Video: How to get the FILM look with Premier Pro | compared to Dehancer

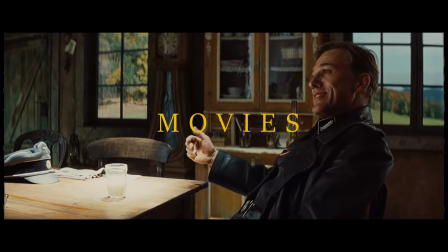[0:00]
There is something about film, not just movies, but film, that feels like a memory itself.
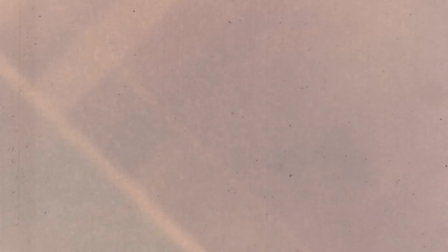[0:05]
The soft grain, the flicker, the imperfect colors.
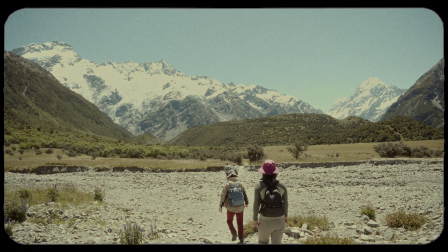[0:09]
In an age where everything is ultra sharp, ultra stable, and digitally perfect, we find ourselves longing for imperfection.
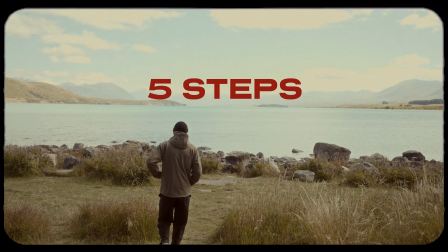[0:16]
I will show you in 5 steps how to bring your footage into a film look in Premiere Pro.
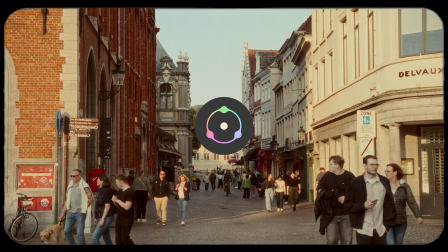[0:21]
After that, I'll compare our recipe to the product Dehancer that uses special algorithms to simulate the film look.
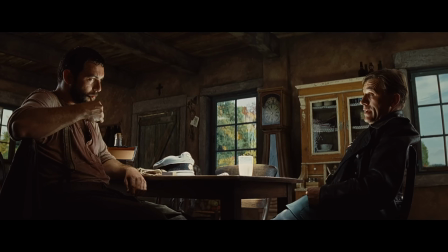[0:27]
Number 1. Soft contrast. Film doesn't have super dark blacks or blown out whites.
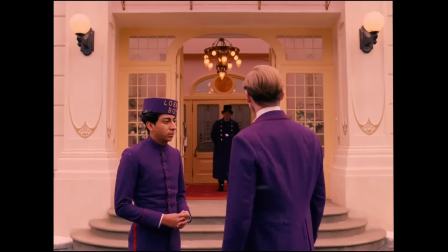[0:31]
The image looks more smooth and gentle.
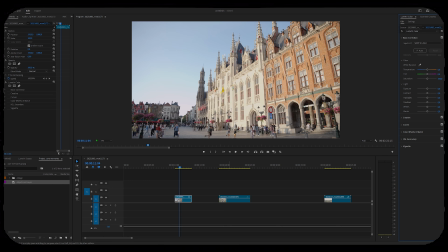[0:33]
And to achieve this soft contrast look, we're here in Premiere Pro, and I've already put our footage into Rec 709. We're just gonna pull down our highlights and pull up our blacks,
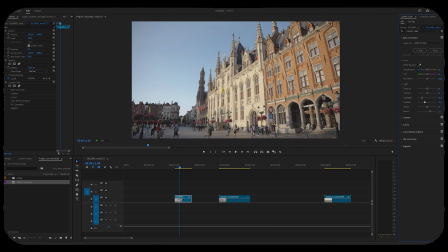[0:50]
a bit more shadows, and that's it. Number 2, color pattern.
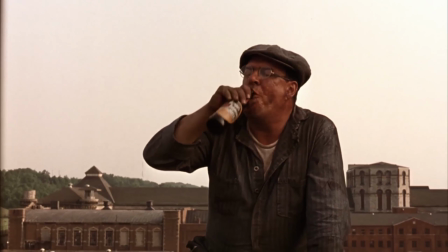[0:54]
Film colors are very special.
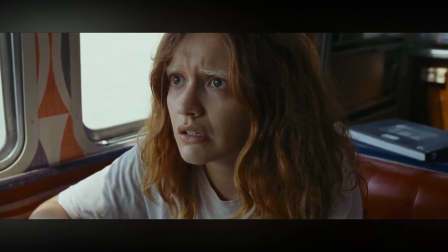[0:57]
The skin tones look more warm, the blues turn a little teal, and everything blends in just more nicely than digital.
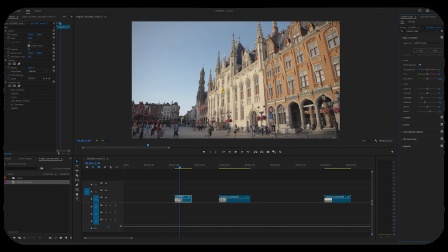[1:04]
This is how I do it. I go into Creative and choose this LUT, Fuji F125 Codec 2393. Now we have a foundation to work with.
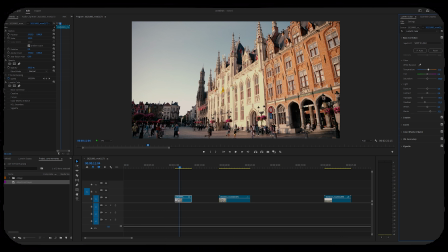[1:17]
Now I go into basic corrections again. I get a bit more warmth in there and a green tint. So this looks already pretty good, but now we need some more character. Number 3, grain.
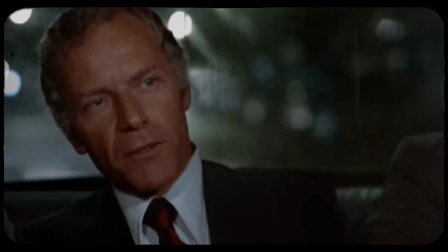[1:32]
Film grain is that tiny texture you see moving on the image. It's really easy to replicate it.
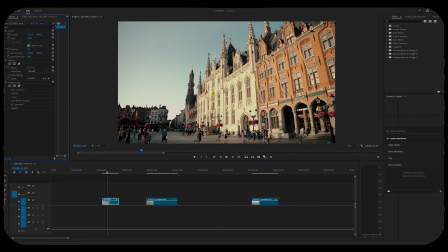[1:37]
You just go into Effects and search for grain. Then there's this noise effect and you put it over our footage.
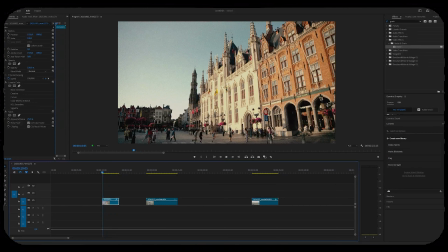[1:50]
I like to do just 25%. Now we can see it adds a bit more character into the image.
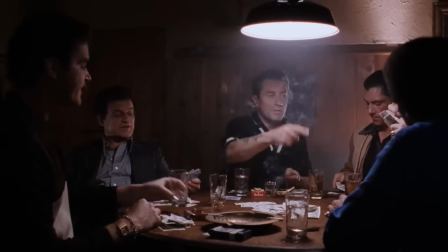[1:59]
Number 4, bloom. Bloom is that soft glow you see around bright lights, like lamps, windows, or the sun.
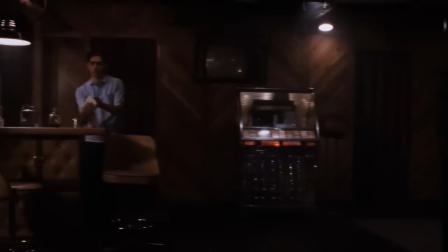[2:06]
To get that, we have to create an adjustment layer first.
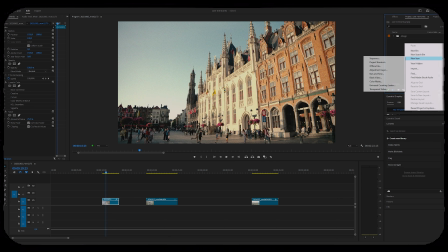[2:09]
So we go into our project folder and then click on new item and choose our adjustment layer.
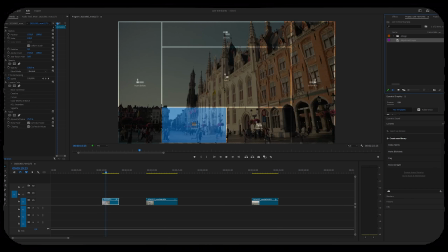[2:16]
Then we drag it over our footage,
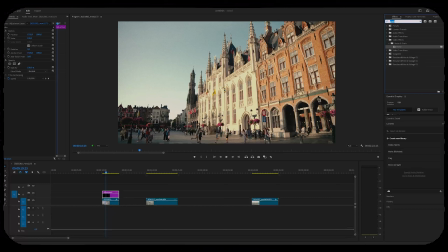[2:22]
go into effects and search for Gaussian blur. Drag it over adjustment layer, and there you can see we can add some blurriness over the picture. I like to do 5%.
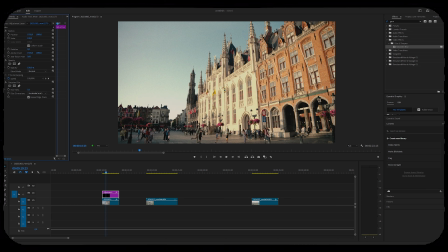[2:40]
So you can see there's a bit more blurriness in the picture, and use the blend mode on lighten. So only the highlights are getting blown out. Haliation. Haliation is a red or orange glow around bright spots, and this adds a lot of character into our image.
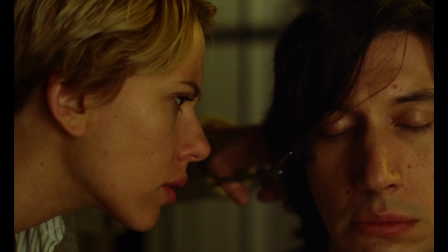[2:58]
For the most people, this is the most interesting part about film. To replicate that, we go into our colors again,
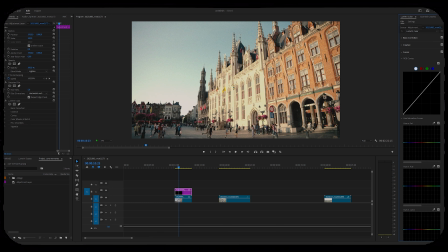[3:05]
and then into curves, and we're gonna drop down our blues and our greens. And there we're left with red. As you can see, if we get rid of the adjustment layer, it adds a bit more character.
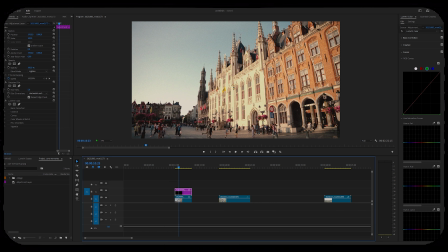[3:22]
We can actually get a bit more blurriness with the red together on 7. And now it's a bit too red in my opinion, so I'm gonna add a bit more green in the image.
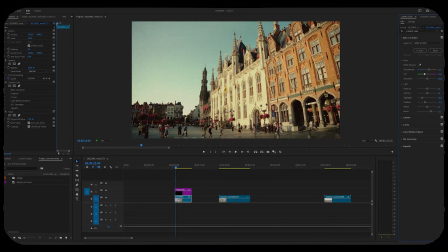Right about here. And maybe a bit more warmth. I haven't even touched the color wheels, but I honestly think this is good enough.
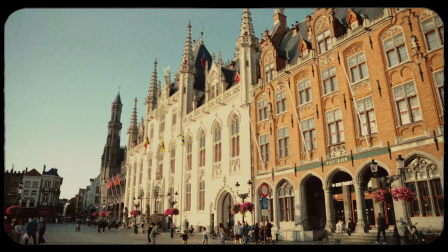[3:56]
It has a really nice character. And now we're going to compare this to the plugin Dehancer.
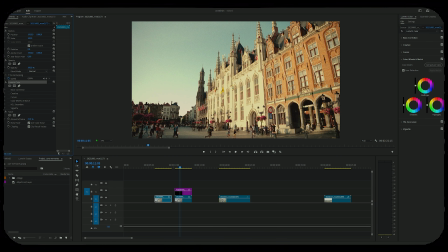[4:08]
So we're gonna get rid of everything here.